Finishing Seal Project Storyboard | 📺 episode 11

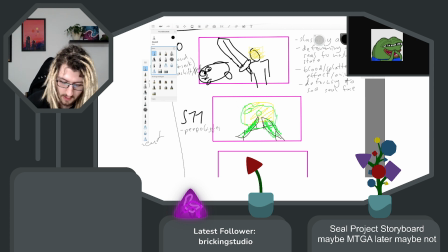3505s
giggles, and then I need to cut out one frame,
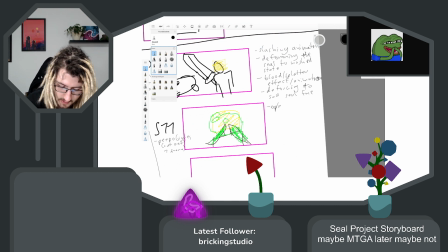3519s
and then up down animation.
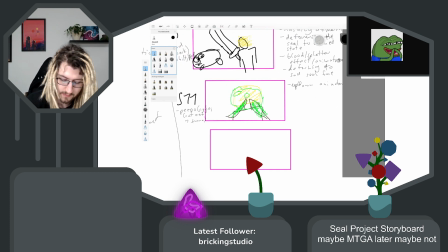And then the plan was there to take some funny or crazy voice line that was said by the streamer on stream,
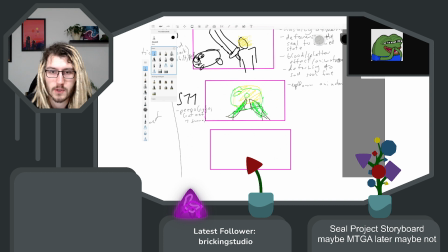3545s
and then just out of context put it there. And I also noted that I want blood here.
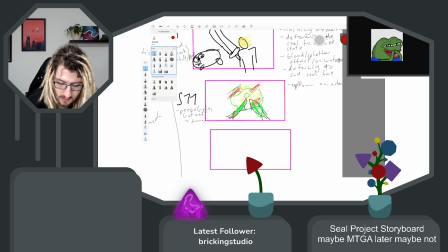Question would be if I then really do that. Let's see that later if I actually do it. When I actually do it. Because that
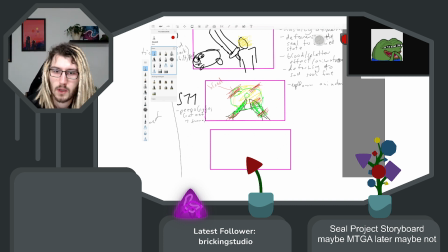3580s
might be hard to establish or do with the emote so that it looks good. Because the emote should look like nearly the same and
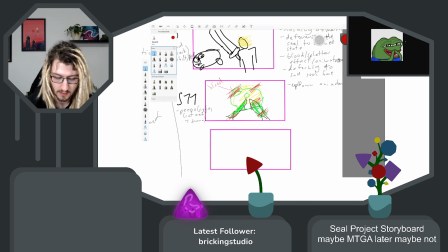3599s
should be good to identify. So maybe I'll not do blood. So let's put a question mark there.
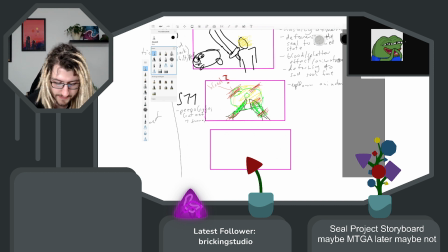3615s
Okay, and I think I don't need any more animations here. We have no cuts of between the faces. We just start with the face moving up and down.
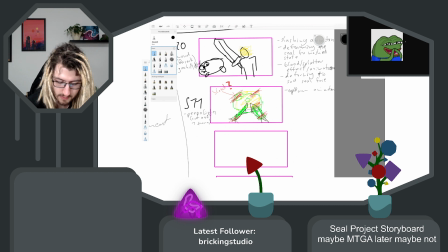3631s
And then because the body will be always seen in all the scenes, that should be enough so that like at this point it's established that whenever we see that body with an emote on top, that's still the same character.
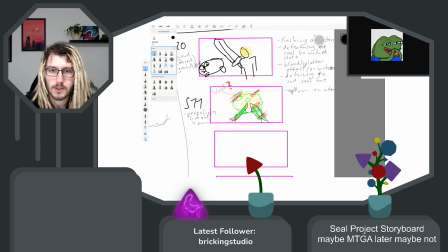3656s
Okay, so my idea was voice lines where the streamer threatens the chat,
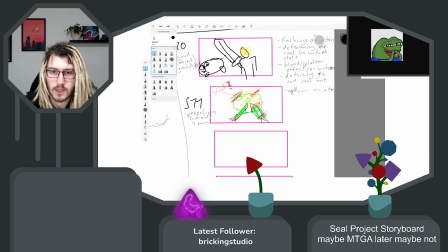3676s
but then put it in a way that it threatens like all seals ever. And then next would be long cut to black.
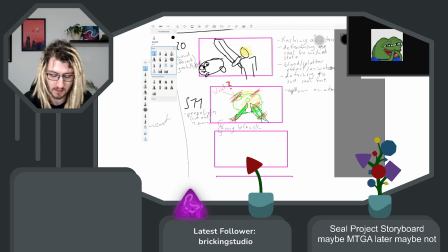3697s
Don't need to note that as a separate thing here, I think. And then this would have been the first day, and then we go to the next day here.
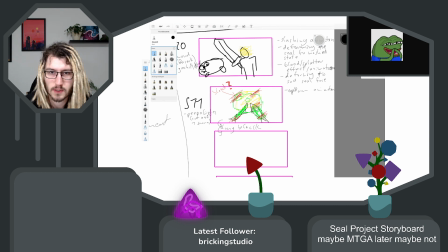3716s
I'll let this song run through, or this and then this record side, and then I think I switch to digital music. Because it's just getting me out of thinking every time the music loudness value drops and gets back up again.
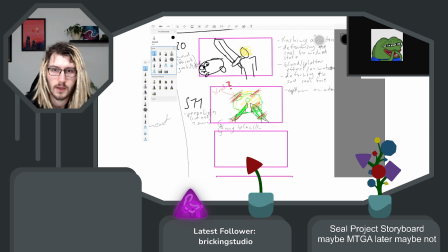3737s
So then we have this cut to black, and then the next scene would be voiced